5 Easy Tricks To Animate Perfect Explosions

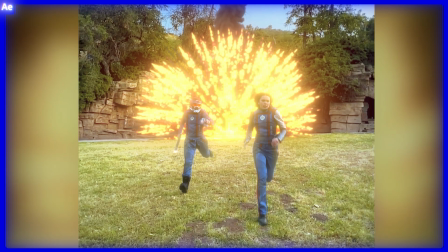With these 5 compositing tricks, I'm going to show you how to make any explosion look amazing in After Effects.
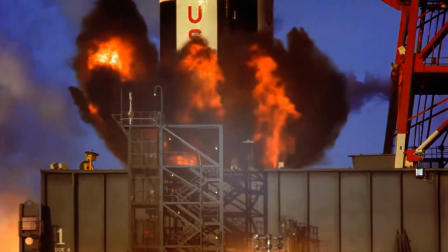I'm going to jump straight into the tricks that make these actually look like they were filmed in camera. That is lens flares, lens dust, real life heat distortion,
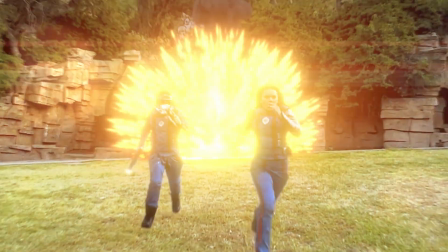light wrapped edges so when it explodes the light oozes onto your skin, and general motion blur. And before we get started, this video is sponsored by Squarespace. So here in After Effects, we have me and my friend Alyssa running away from an explosion. And as you can see, like, it looks good, but it could look better. First up is your average light wrap.
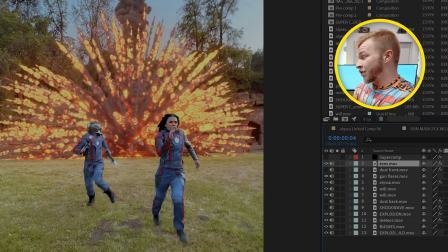And if we look at this footage, the explosion is doing nothing to our character's edges.
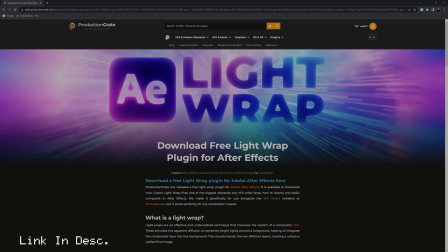There's a free plugin from Production Create called Light Wrap.
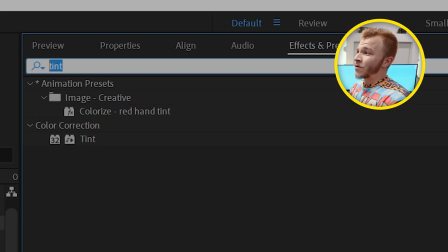And if we take our masked out characters that are in front of the explosion, if we go up to effects and presets and type in create, you'll see create light wrap right here.
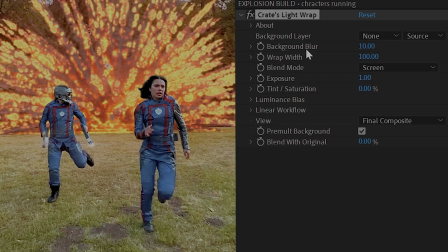What we're gonna do first, guys, is hit pre-mult background. And then on background layer, we can select your explosion layer.
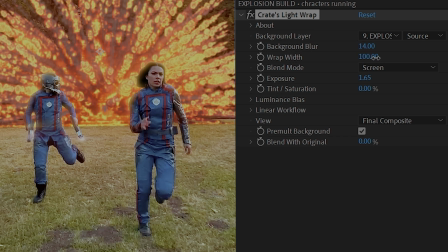If we crank up the exposure and the background blur, you can see that now we're creating light that's leaking onto our characters.
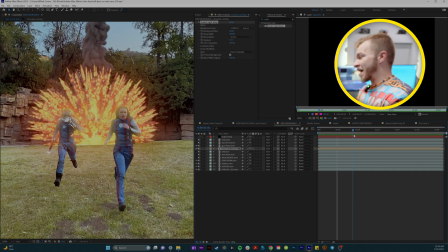And when you zoom in and go frame by frame, you can see how much that's adding. This is with the light wrap.
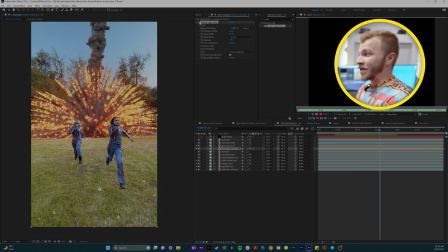This is without it. This is super quick. If you don't want to download an extra plugin, I'll show you how to do it native to After Effects.
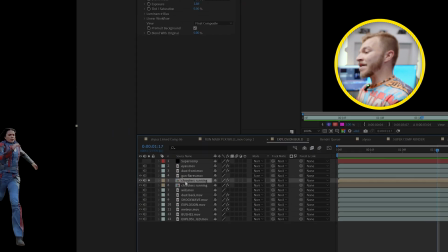Let's duplicate our characters running. Let's solo it and right click and go to layer styles and do inner glow.
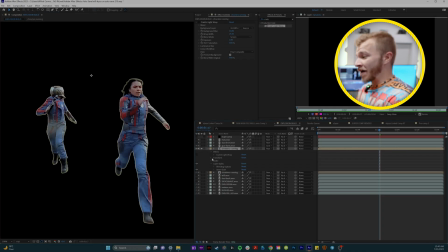We can recreate our own light wrap effect by taking inner glow and scaling it up.
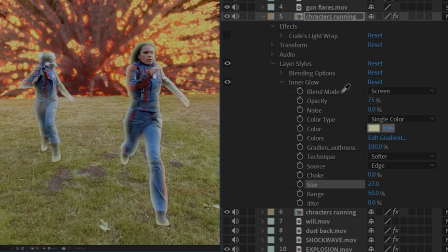Unsolo the layer and we can use the eyedropper tool to pick a color in the explosion.
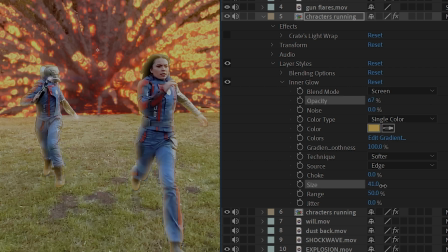You can change the opacity and the size to fit the light wrap that you want.
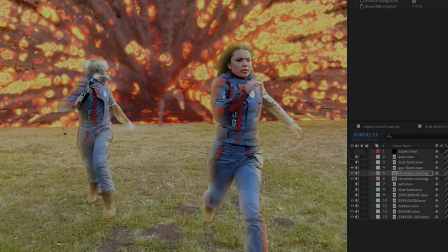And we've duplicated this layer so we can create a mask around where the explosion is happening in the background.
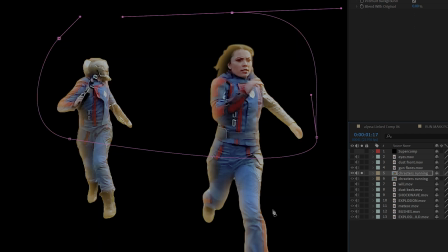Because you can see right now it's affecting their shoes and the explosion is nowhere near that.
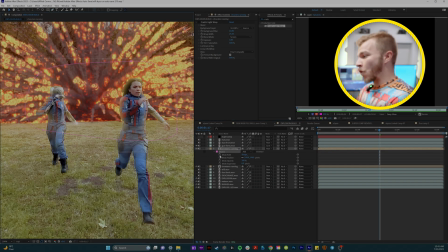So create your mask, do a big feather, and just over the course of the scene, track this mask onto where the light is coming from.
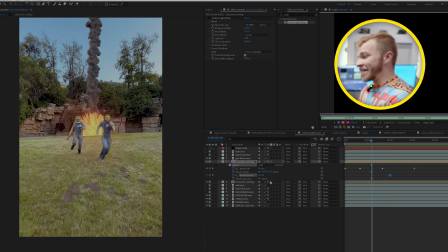And you can just keyframe the mask opacity to ease this effect in if you're choosing the layer styles route. And so that is light wraps. Next in the process of making this look like it was filmed in camera is light flares.
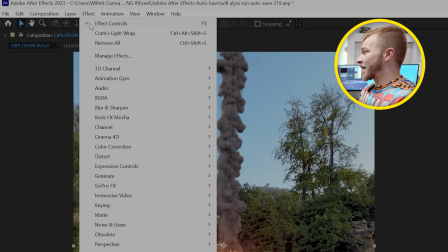For me, I use Red Giant's No Light Factory. If I go up to layer, new, and I create a black solid, can name this light flare.
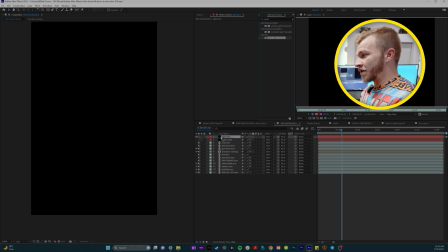If I put this on top of everything, type in null light factory and drag this onto my light flare clip, I can set it to screen and put it over top of my explosion.
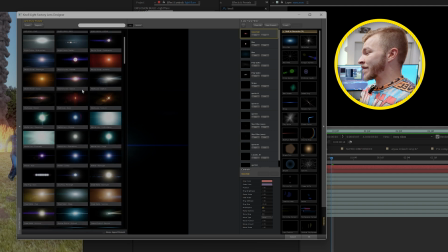And with null light factory, you can kind of pick and choose what lens flares you like, and I'm gonna choose this one.
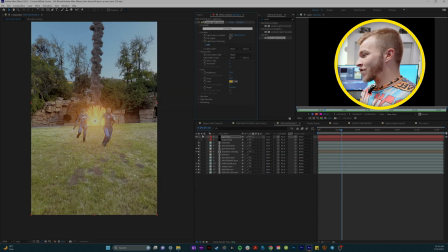It looks very explosion-y. So if we solo this layer, you can see what the lens flare looks like.
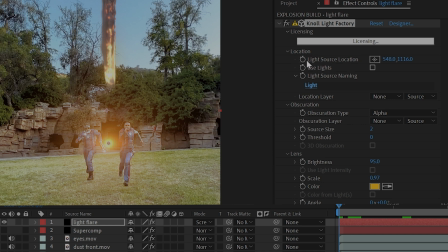And with null light factory, you can come up to the top and use light source location to track where your light flare is.
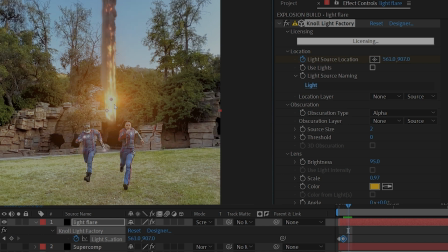So frame by frame, go through and track your light flare onto your explosion.
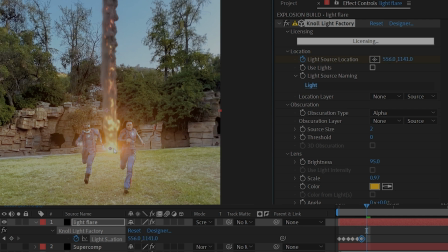I have this beautiful meteorite that causes the ground to explode. You can already see right here just how much that adds.
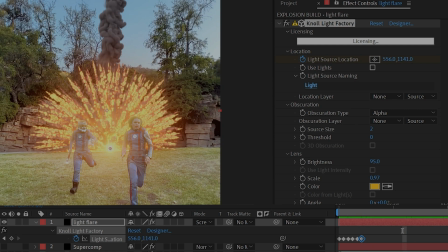So we have it come down, and then maybe right here, we'll have the light flare kind of come up a little bit.
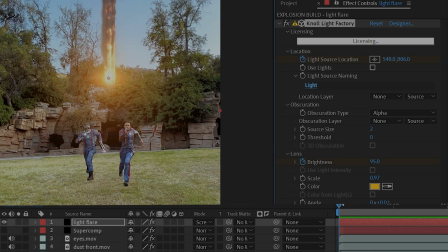And how I'll animate this light flare is I'll have the brightness keyframed really bright until we hit the ground.
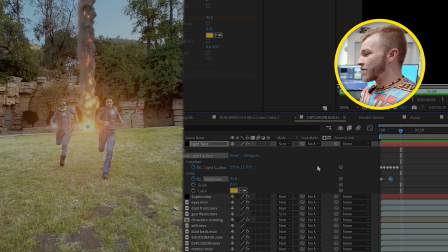So I'll keyframe, it'll get a little dark.
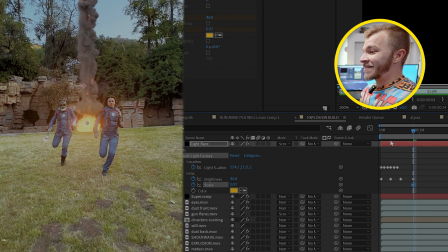And then as the explosion comes out, I'll keyframe the brightness and the scale of this light flare to kind of ooze into the whole scene.
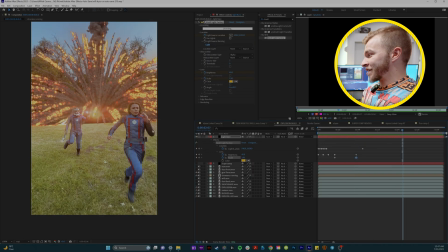And you can see as the explosion turns to dust, you have this super ugly artifact left. So you'll just keyframe the brightness all the way down by the end of it.
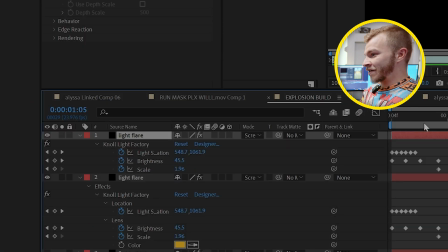This could honestly use 2 different light flares, so I'll duplicate this light flare layer and I'll go for this generic little orb right here. This light flare is cool because it has this big artifact in the middle.
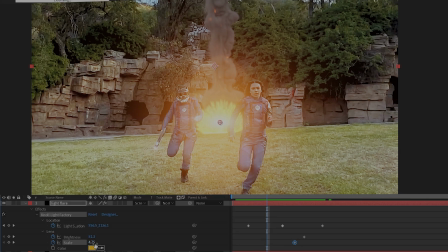So right here as the explosion starts to explode, I'll keyframe the scale from like 0 to maybe like 5.
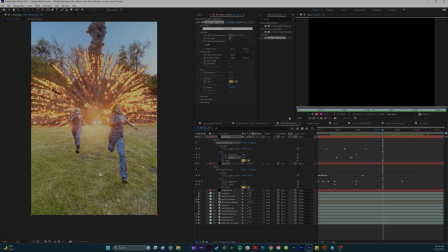Let's see what that looks like. Oh, that's awesome. And then we'll scale the brightness down over time so we don't have this ugly artifact.
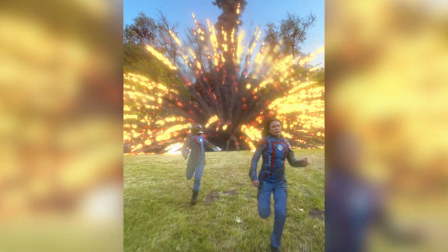And bam, there you have your light flares. Next is lens dust.
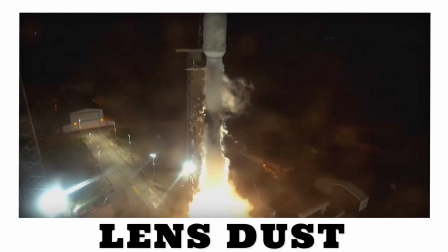If you've ever taken a picture or video yourself, if you've accidentally pointed your camera lens at something bright,
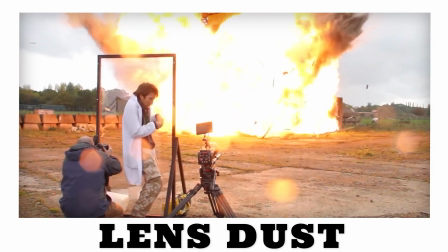there's a chance that all the dust on your sensor or on your lens got lit up as well.
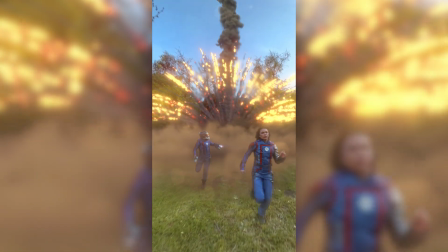So we have a fun opportunity here to add some even more foreground compositing.
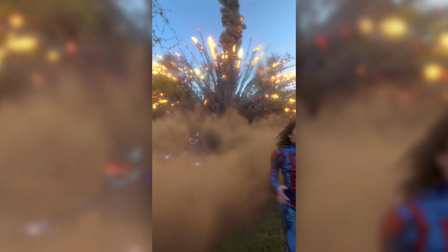We can add some like dust start to light up on the screen. I'll just go to Google and type in lens dust. Or you know what, I'll type in lens dirt. I like that. This one looks really nice. It's got a lot of interesting textures in it.
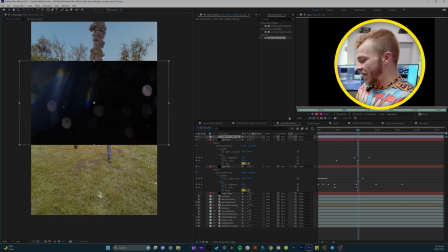Let's save it. So if we drag our lens dust into After Effects, let's orient it to fill our scene.
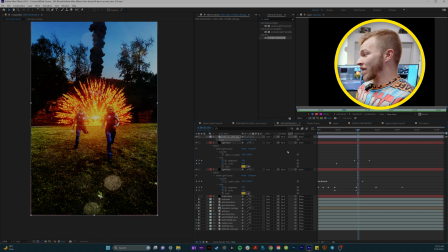And we'll set this to overlay. Just kidding, we're gonna set it to screen.
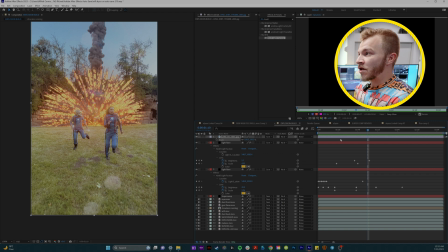And to have the lens kind of match the color of the explosion, we're gonna go up to effects and presets, bring in tint, and put that on the lens dust. We're gonna map the whites to this bright orange. You can see right here that it blends in really well like that.
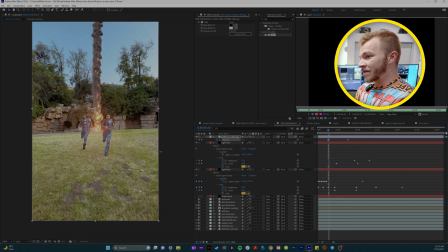And so what we can do is keyframe the opacity so as it's getting brighter, the lens dust comes on.
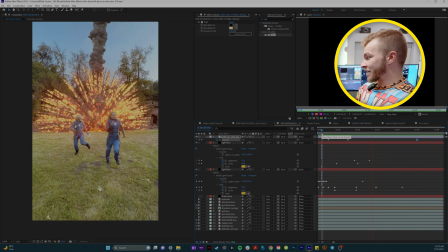And then fade that away slowly. Oh, to me that adds so much impact. Honestly, I feel like I could even make the lens dirt brighter. I'll set it to add. Oh, I love that. But maybe I'll stretch out how long the opacity is. So maybe lower the opacity once you've made it actually brighter.
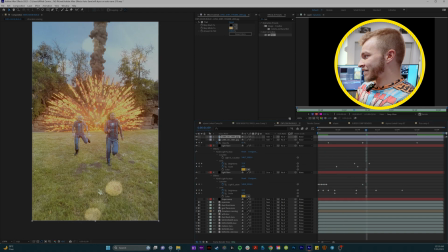I'm actually gonna duplicate this lens dust and maybe put it and rotate it in a few
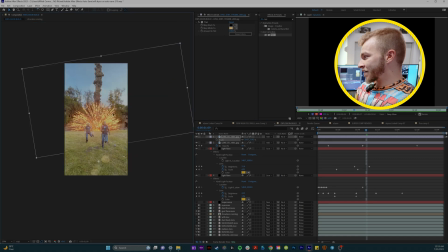places around my scene so I can kind of customize where I want this lens dust. We can create masks to kind of stack it to create our own custom vignette of dust.
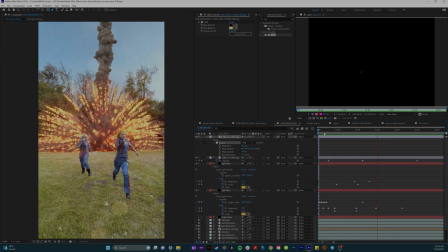So when we watch it back, ooh, it looks incredible. So this is with the lens dust.
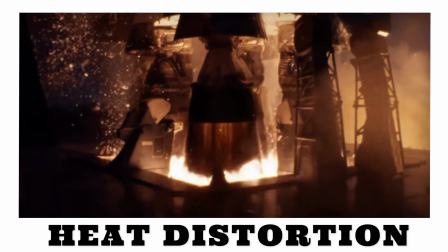This is without the lens dust. Fourth is heat distortion. This one's crazy when I see people leave this out of explosions.
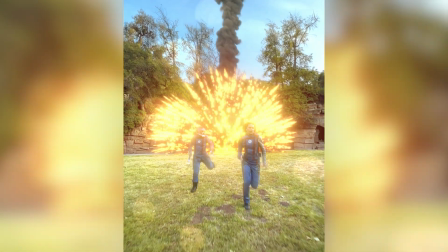Have you yourself ever seen a fire or a plane taking off where the heat is coming from? There's this weird air distortion.
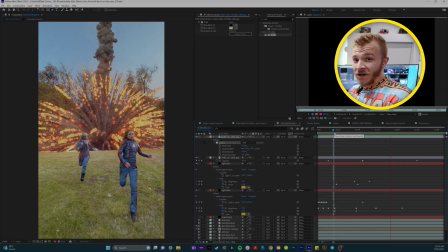It's because heat changes air. I don't know, science. Video Copilot has a plugin called Heat Distortion that lets you do just exactly this.
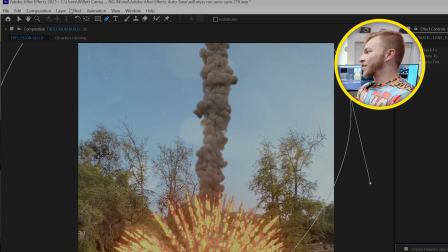Or you could use Red Giant's Heat Wave. So what we'll do is we'll create a new adjustment layer, rename it to Heat Distortion,
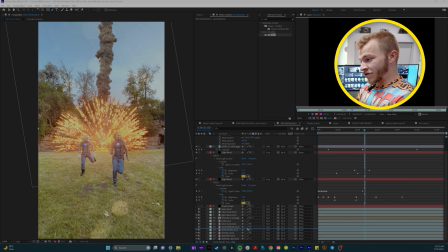and we'll put this in front of our explosion and behind our characters. Come up to effects and presets and type in heat distortion and drag it onto the clip.
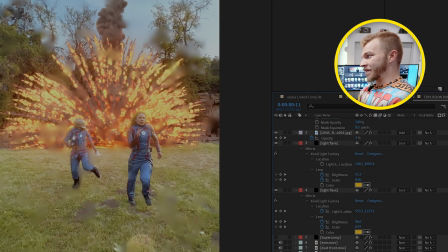We can watch the background in real time and see what's happening. It's distorting everything and it looks awful.
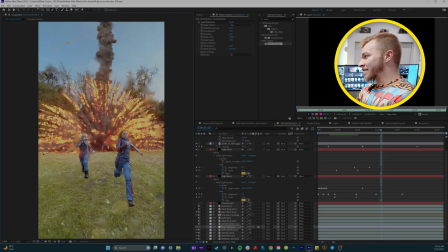So what we're gonna do is create a mask on this adjustment layer just around where the explosion is.
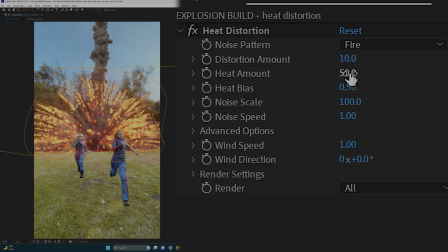And we will crank the feather up and we'll change the distortion amount. I like to lower the heat amount because when it's big like this, it kind of looks like the fire is close up. So we'll lower the heat amount and we'll make the noise scale actually a little big and turn the distortion maybe down to like 6.
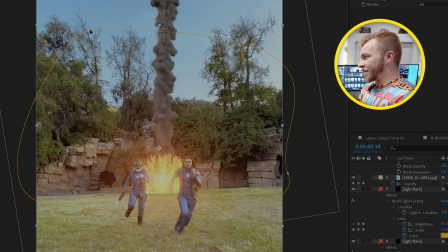And what we're gonna do is keyframe this mask to follow where the fire is.
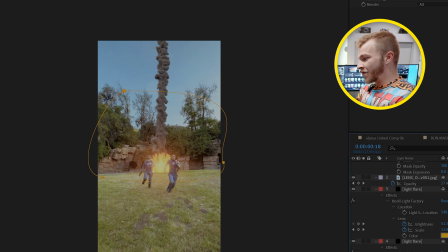So I'll create a keyframe at mask path.
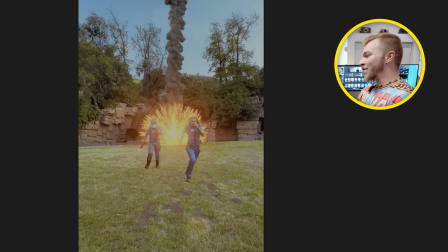And once you have your heat distortion adjustment layer following your explosion, oh, it's so satisfying when you watch this part back.
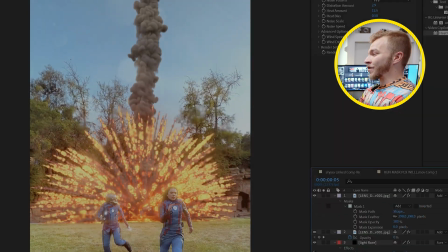Oh, I love watching it in slow motion after all these effects. And now if we look at the background, you can see that the fire is distorting everything around it. This is almost the perfect explosion. All that's left, guys, is motion blur. To force all these pixels to interact with each other, we can use a plugin called Real Smart Motion Blur.
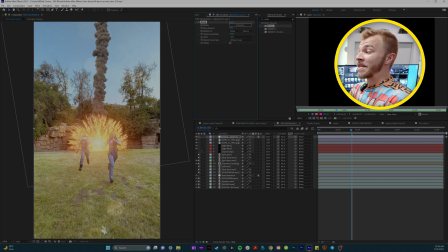This is AI generated blur. It's assuming how all the pixels should interact based off the science of real motion blur.
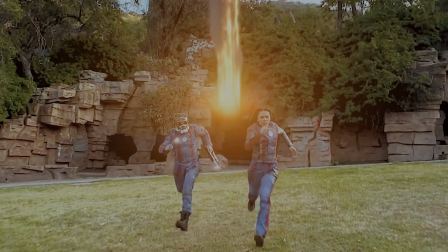And if we watch that back, it sounds crazy, but it almost lowers the quality a little bit frame by frame because it's a little blurrier.
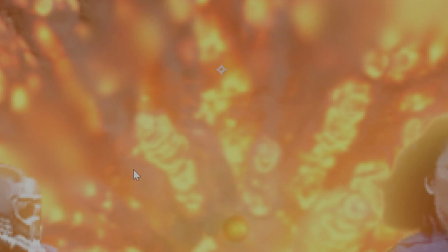But in this way, if people like zoom in on anything, it all looks like it's tied together.
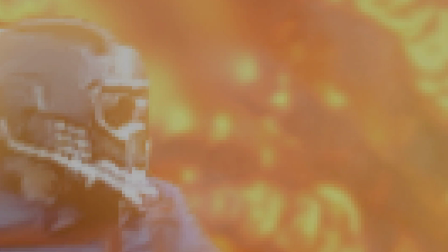And after the real smart motion blur, you're done. Or you can keep playing around with it as much as you want. But these are the 5 best compositing tricks for animating explosions in After Effects.
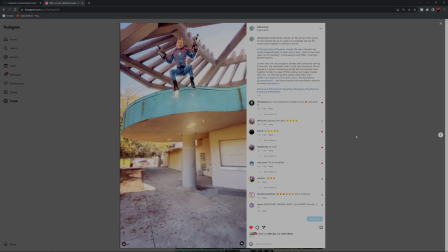Guys, I have lots of super fun and cool nerdy work like this on my Instagram. I am Los Angeles' Star-Lord.
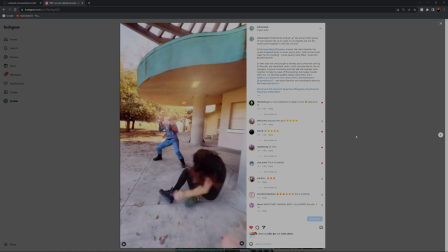And all of this explosive goodness is brought to you by Squarespace. From online stores and marketing tools and analytics, Squarespace is an all-in-one platform. Let's say you want to run a successful business, you have to sign up for Squarespace. They allow you to make an online store.
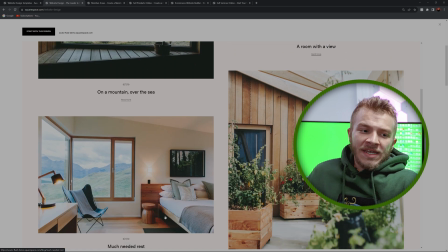So if you have a product, you can sell it there. If you make tables, like epoxy resin, those pretty ones, put it on Squarespace.
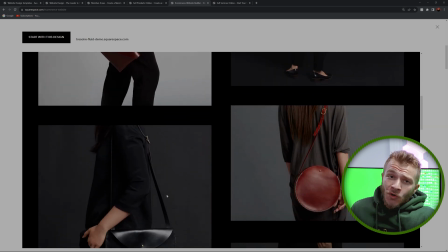They make it incredibly easy too, because they're award-winning designer templates. I mean, these are gorgeous.
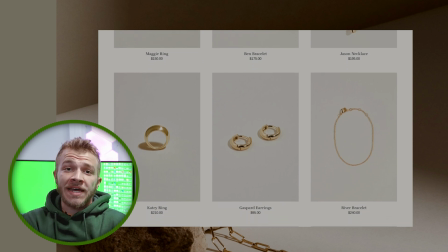Look at these bags. Look at these jewelry. It's presented so professionally, I kind of want to buy it. Which leads me to my next amazing point about Squarespace.
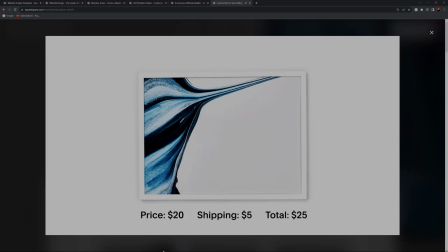They do custom merch. They'll even ship it for you and handle the inventory.